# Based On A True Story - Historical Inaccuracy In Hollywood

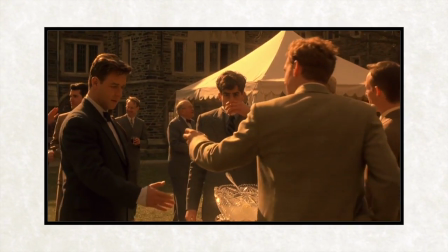A Beautiful Mind is a marvel of inaccuracy, a real benchmark that historically inaccurate movies should never ever try to live up to.
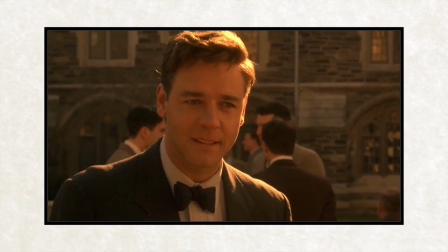The movie's John Nash, a brilliant, Nobel Prize-winning mathematician, deviates a lot from the John Nash written about in his biography, also called A Beautiful Mind.
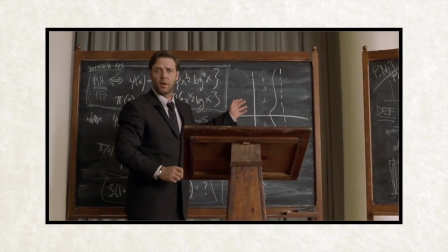The filmmaker sugarcoated his personality, and even his life to some degree. In the movie, he's kind of weird and somewhat antisocial.
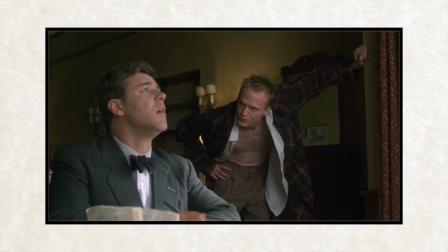In reality, he was considered childish and arrogant, and was very socially withdrawn, hated by many at his school, Princeton.
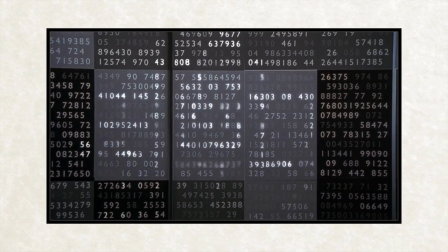He was mostly tolerated just because of his mathematical genius. It's safe to assume from this that he didn't often go to bars with lots of his friends, some of whom didn't exist.
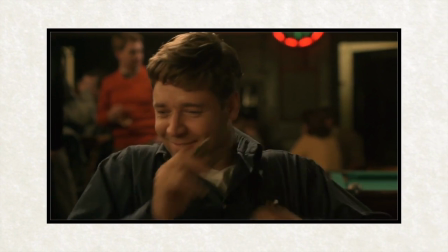Additionally, he probably didn't have the eureka moment of his famous Nash equilibrium, the principal that would win him a Nobel Prize, while trying to pick up women at a bar.
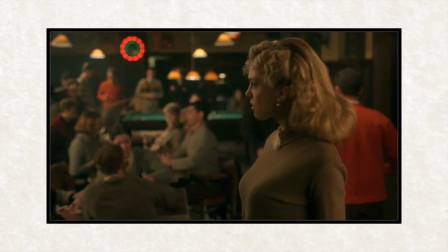One of the two major romantic relationships Nash had in his life is completely ignored in the movie.
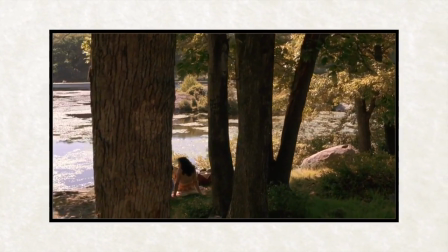Before Alicia, his love interest in the movie, he was with a woman named Eleanor, whom Nash fathered a child with before abandoning her.
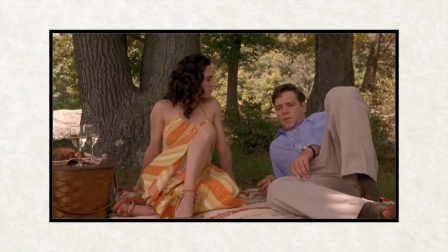Nash and Alicia didn't have a perfect relationship either. Nash began to get schizophrenic symptoms after they married.
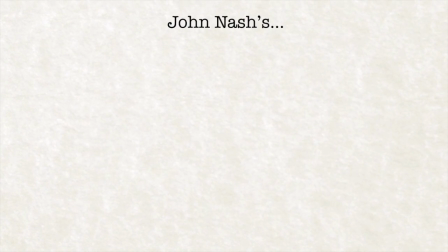This played a big role in their divorce, which isn't in the movie, of course. The movie takes a lot of creative license with this.
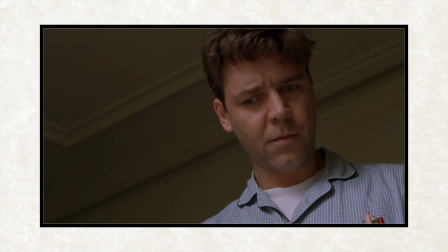First, let's do a quick run-through of the actual effects Nash's schizophrenia had on him. He saw codes in newspapers that he believed to be from extraterrestrials, claimed to be the Emperor of Antarctica,
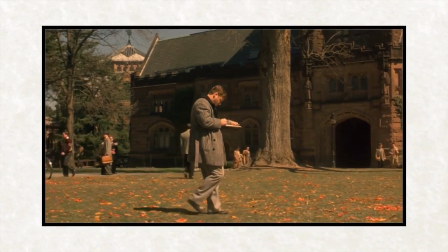thought the government was conspiring with aliens to ruin his reputation, and spent months wandering Europe desperately trying to renounce his US citizenship and found a world government.
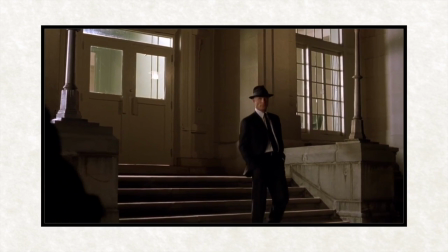In the movie, though, things happen completely differently. He is hired by the CIA's Ed Harris to help them fight a communist conspiracy.
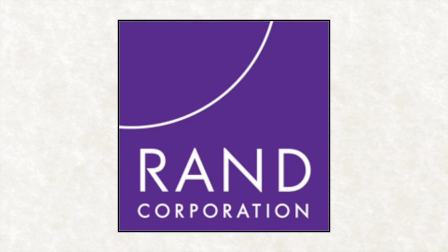William Parcher, big brother.
At first, I thought this was the movie's twisted version of Iran, a government think tank that Nash worked at for many years, but no, they just removed that.
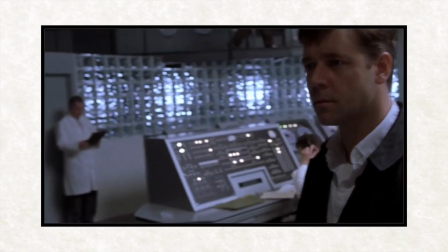Instead, this gives an excuse for Ed Harris to yell at him,
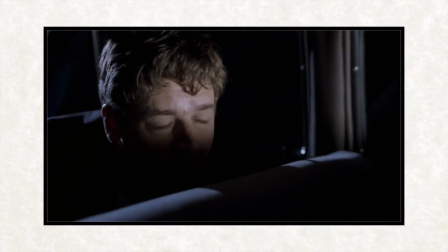and yet mathematician John Nash into a car chase firefight where he Desmond Dosses it.
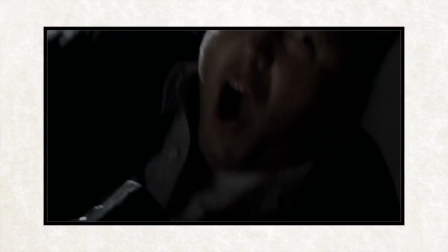Take the goddamn gun! No! I'm sorry Sergeant, I can't touch a gun.
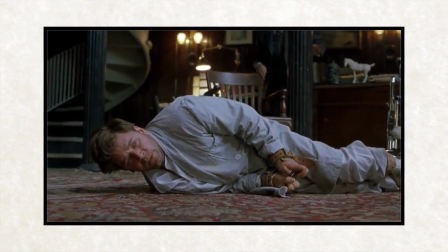However, in a plot twist worthy of M. Night Shyamalan, we found out this whole thing, as well as his old school roommate, were all just delusions.
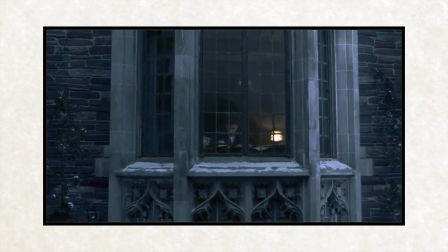This doesn't make any sense for a number of reasons. A. Nash's schizophrenia only started long after graduate school. his delusions weren't visual hallucinations,
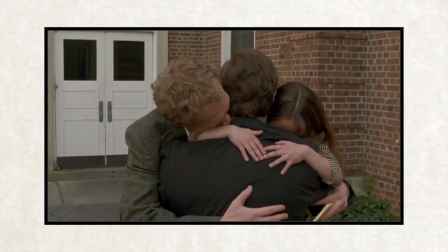this is extremely uncommon for schizophrenic patients and did not happen to Nash, and delusions being delusions are never organized.
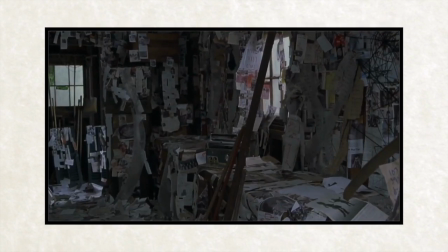While I wouldn't call this organized,
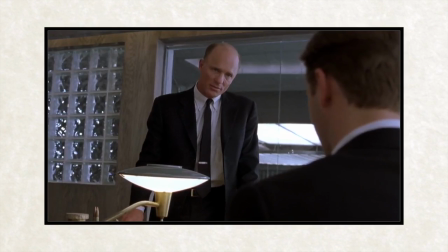having recurring characters in what is basically a plot running inside his head not only didn't happen, but is extremely unlikely generally.
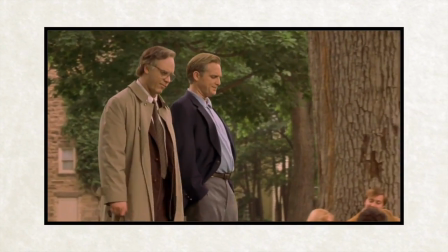Additionally, at the end of the film, Nash just kind of ignores his delusions instead of recovering, which is both more believable and what actually happened.
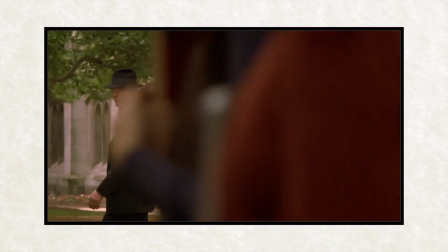I've gotten used to ignoring them, and I think as a result they've kind of given up on me.
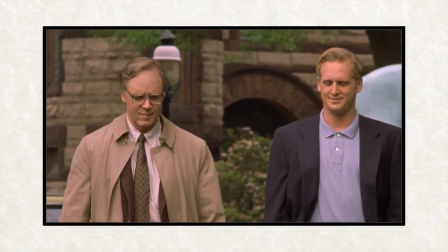But everything's okay at the end of the movie.
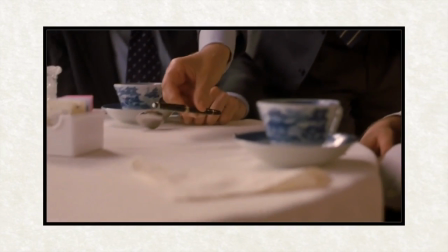He delivers his Nobel acceptance speech that he never actually delivered, and all the professors give him their pens, a famous Princeton initiation tradition that does not exist.
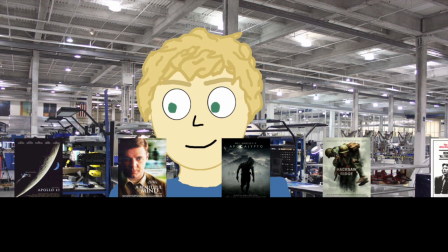So why are these changes made? Well, I saw a few patterns through all my viewings of these different movies.
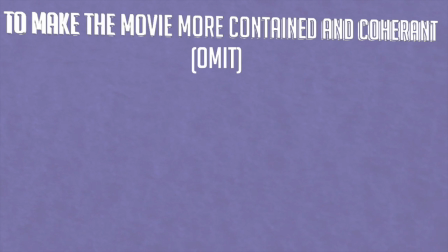To make the movie more coherent and contained. Life usually does not follow a three-act structure, And the truth isn't always a perfect fit for the rough structure of a film in addition to the
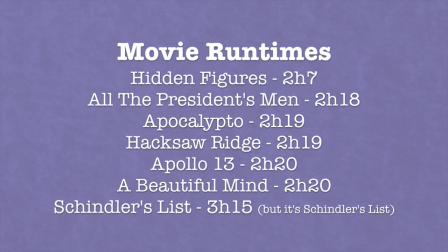two to two-and-a-half hour time constraint It's understandable to see why movies almost never tell the entire basis story verbatim Filmmakers have to change
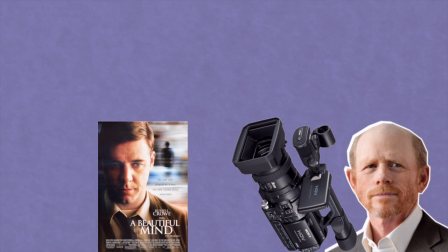the plot to make it make more sense as a movie usually structurally For example Desmond Doss's participation in two battles before Hacksaw Ridge was cut to make the
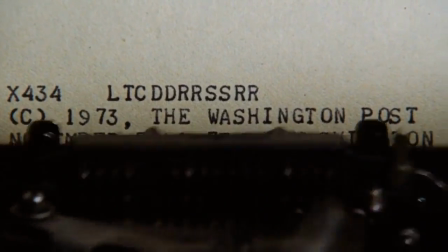film more concise and concentrated And all the president's men cut out the last and arguably most important months of Watergate in favor of a mind-numbingly
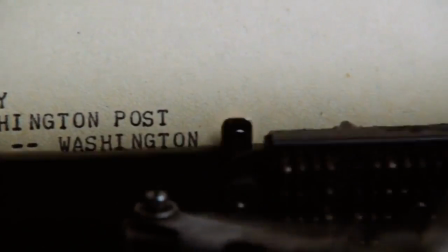loud typewriter telling us what happened I assumed to shorten the run time.
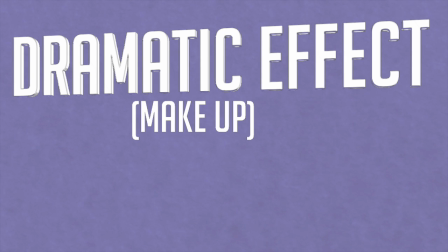Dramatic effect! It's arguably more important to make your film compelling and competent than it is to make it 100% accurate.
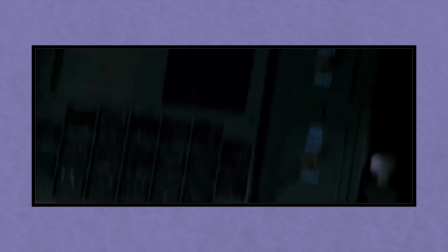In some cases this can work out perfectly,
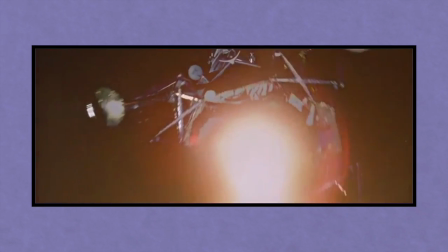but a lot of the time you're going to have to sacrifice certain things and make up others to reinforce aspects of the movie like themes or recurring plot elements.
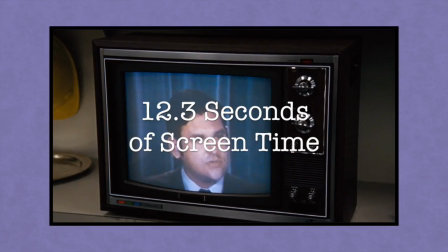In All the President's Men, White House officials are purposefully seen very sparsely to give the feeling of inaccessibility and their distance from the rest of the world.
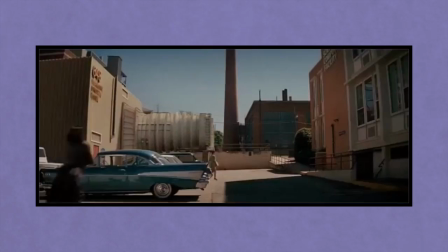The bathroom scenes in Hidden Figures is definitely something that happened in the real world, just not in the context of the movie, but it was included because it simply exemplifies a key message of the movie.